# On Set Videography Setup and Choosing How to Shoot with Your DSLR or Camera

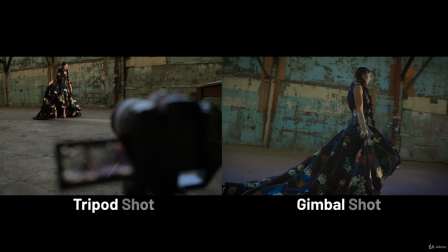248s
Gimbal shot has a lot more energy. And then we go to a handheld shot.
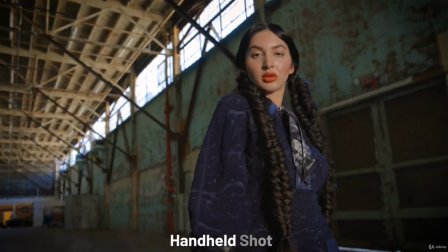253s
This is going to have a less polished and less refined feeling.
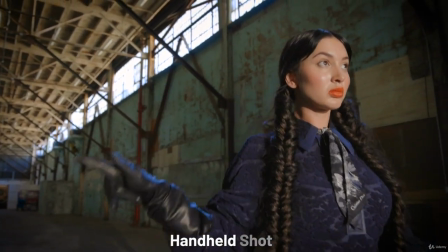257s
And Luis is deciding to use it for this shot because it really kind of frees you up
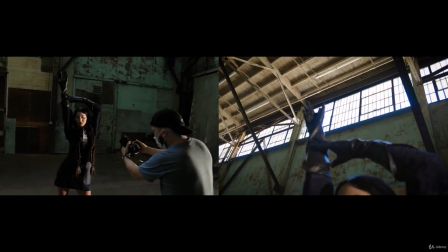262s
from the restrictions that a tripod may have and the flexibility that a gimbal won't have.
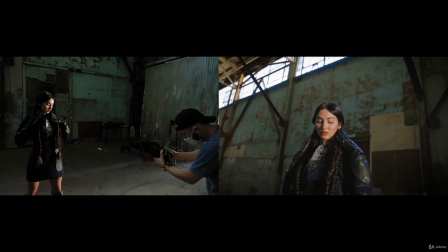267s
When you're shooting something handheld, you really have a lot of options of where you can point the camera,
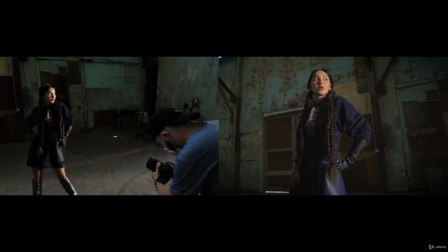273s
the height that you place your camera up and down, and the amount that you can move from side to side.
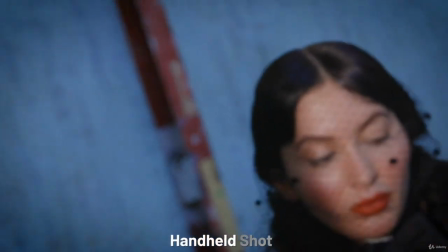279s
Now it's a trade-off because a handheld shot is going to offer a lot less stability than a tripod or a gimbal,
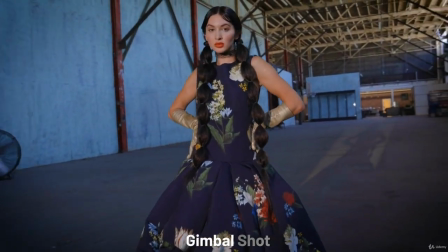287s
but you're going to give up that stability for a lot of flexibility and options during your shoot.
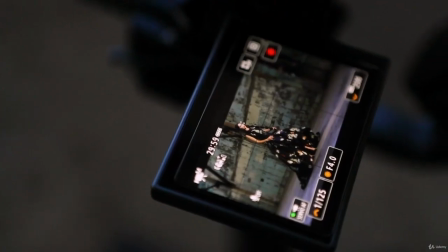294s
So right off the bat,
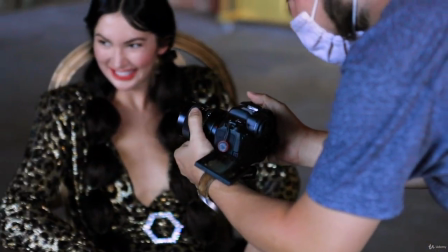295s
that gives you some insight for when you're ready to shoot and you have no idea how you want to utilize your camera.
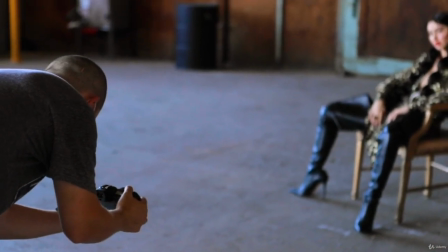303s
Asking yourself this question is a great way to start.
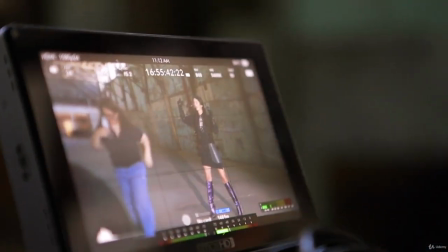306s
Will my scene or video benefit the most from a tripod shot, a gimbal shot, or a handheld shot in your current scenario?